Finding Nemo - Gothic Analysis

A film where a man's wife is brutally murdered by a serial killer, along with all his children, except for one son who narrowly escapes death, but is left physically disabled in the process. In a twisted turn of events, the son is kidnapped by an alien race, and the father must chase the kidnapper hundreds of kilometers into unknown depths with the help of a mentally disabled woman to save his son.
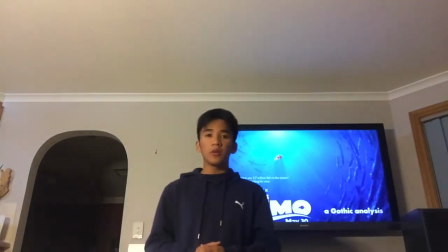Andrew Stanton's 2003 Finding Nemo is by far one of the most Gothic kids films to date.
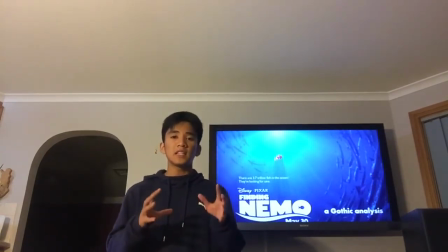Through a multitude of Gothic tropes, Stanton instills emotions of fear and unease into his audience. Stanton achieves such by using Gothic techniques like monster, extreme emotion, and setting, and many more.
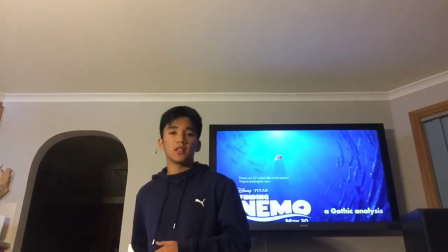This presentation will cover how Finding Nemo can disguise such Gothic themes so innocently to drive the sense of fear and unease into his audience.
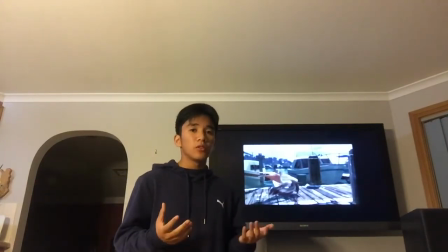The first scene we'll look at is the mind scene. At first glance, the scene only looks Gothic for one reason, the fact that they're being chased to their own deaths.
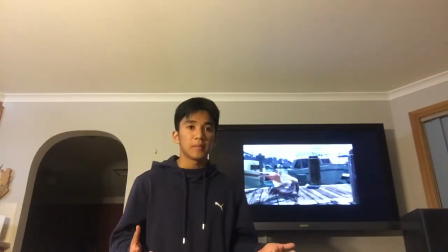However, upon further examination, this makes the perfect scene to examine, because there is more that meets the eye.
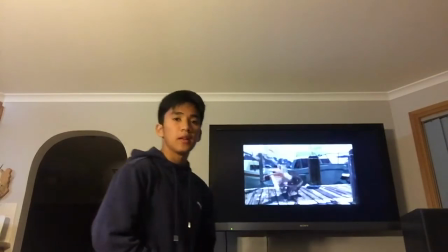Our scene starts off with Nigel flying over to help his fellow pelican. This pelican happened to be in the process of eating Marlin and Dory.
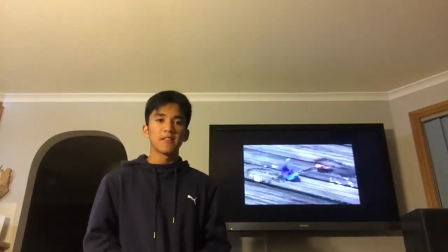Multiple Gothic techniques can be depicted in these few seconds. Villain being the bird that was just eating Marlin and Dory.
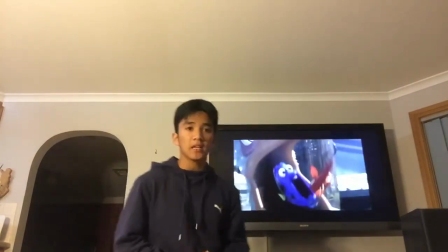Damsel in distress being our two protagonists, as they're clearly in a weak and vulnerable state.
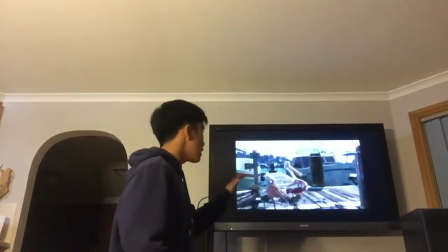Foreign setting, as even though we know Nigel, even though we know this place is inhabited by humans,
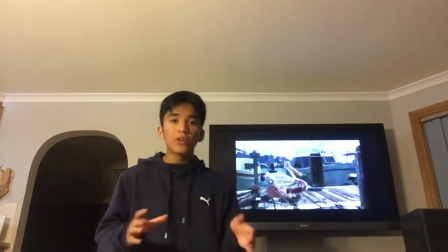and even though we know Dory and Marlin, we know that humans are the villains in this movie, and that allows a clear understanding that this Gothic text is, that this area is untrustworthy and Gothic.
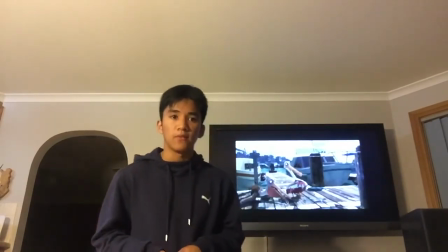To add on, although the lighting doesn't really work well to add on to the Gothic text and feeling, the tone of the scene is enough to carry and bring the uneasiness to the scene,
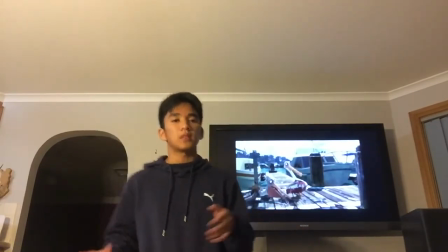which makes it Gothic.
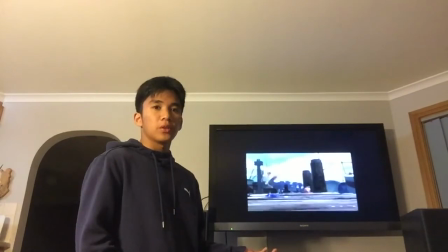With Nigel frantically chasing our two protagonists, they cannot help but feel unsafe and scared, as they just had a near-death experience with another pelican.
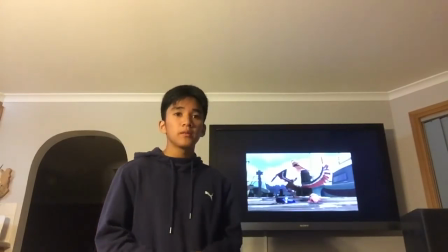That interruption, that droplet, symbolizes our new villain, the seagulls.
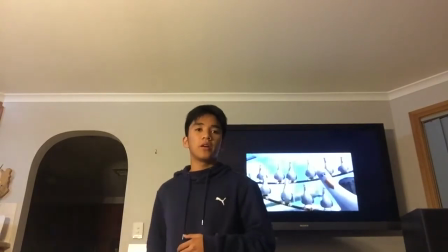They are all perched up onto their high area, which quickly establishes their dominance in the scene.
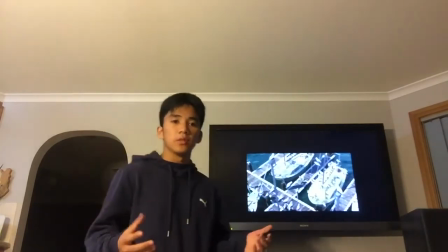Although our characters are shown to be lacking in numbers, and are shot at from a high angle, which shows insecurities,
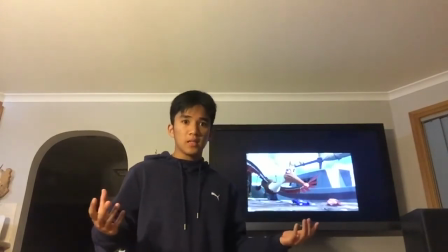it shows that the surrounding area is surrounded by seagulls, which shows dominance in numbers.
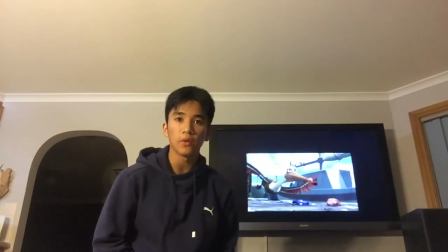When they are talking, they're shot at an eye-level angle, which shows that they're in control of the situation.
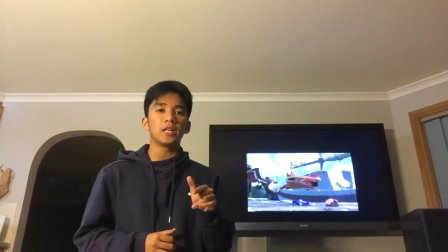With every second, the stakes do not change. However, the toning of the pace of the scene do.
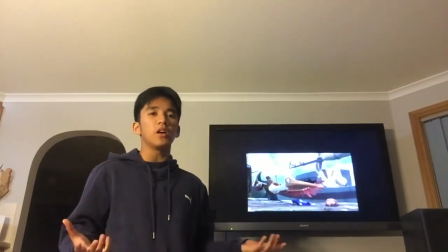With seagulls dropping into the frame ever so casually, you cannot help but feel uneasy as they make the out scene in 8 seconds.
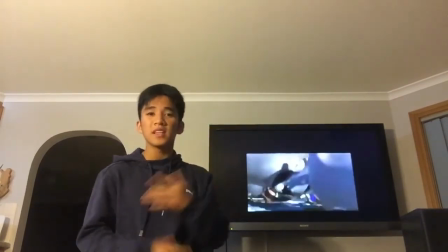Finally, after holding it in, anxiety is all released at once, and as when Marlin recognizes his own son's features.
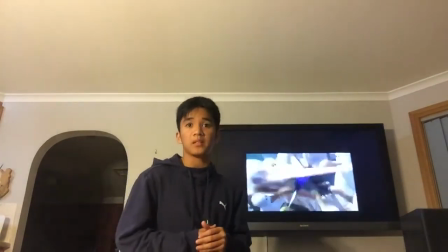To continue, after being picked at and almost pulled apart by the seagulls, Nigel comes in to save them, clearly being the Gothic technique hero.
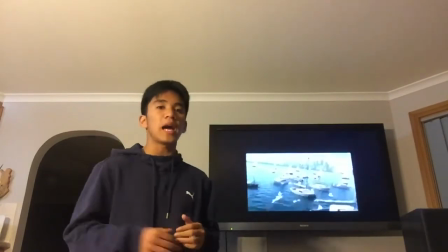Once again, the camera follows Nigel into the action with many quick cuts, which increases the intensity of the scene.
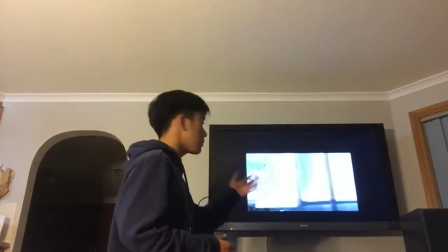And Dory actually makes light of the scene.
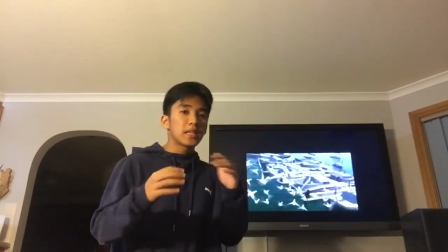Although short, these quick takes places us on the edges of our seats, wondering whether Marlin and Dory will actually make it.
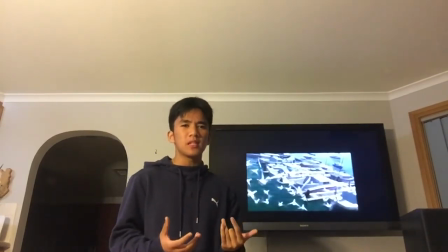These seagulls are also massively charting mind, which establishes the seagulls to be simple-minded, which makes us feel superior, and it puts the seagulls on a lower level.
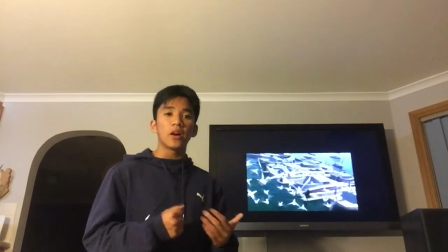However, with the great numbers, we can see that they are deathly scary and terrorizing our two fish and pelican, which makes them even bigger of a villain.
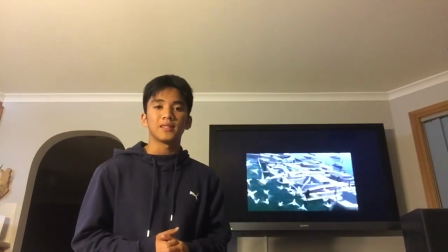And the non-diegetic sound also adds well to increase the intensity of the scene, but even though it doesn't increase the energy,
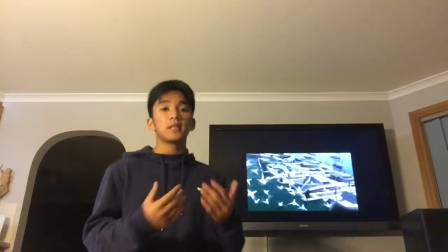it also works well to increase the stakes that Marlin and Dory actually may die here.
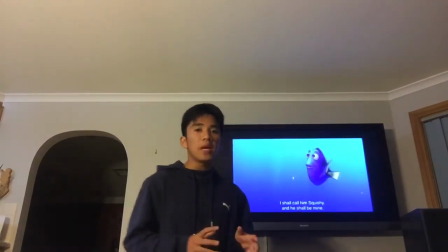The next scene we'll look at is the jellyfish scene. It starts off with Dory finding a baby jellyfish, which is displayed in a setting of natural lighting in the medium shot. This natural light works well to lower the audience's guard once again, to increase their extreme emotions in the forthcoming events.
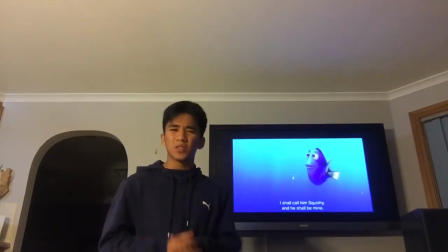The medium shot is mainly used to show how much bigger of a threat Dory is compared to the baby jellyfish,
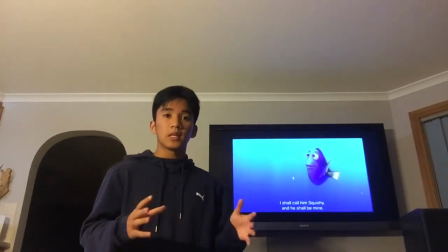and how little of a threat it is, once again to increase the forthcoming events.
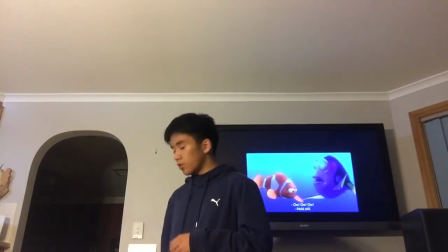Now, with the bigger jellyfish coming into view, we can clearly see what is about to happen.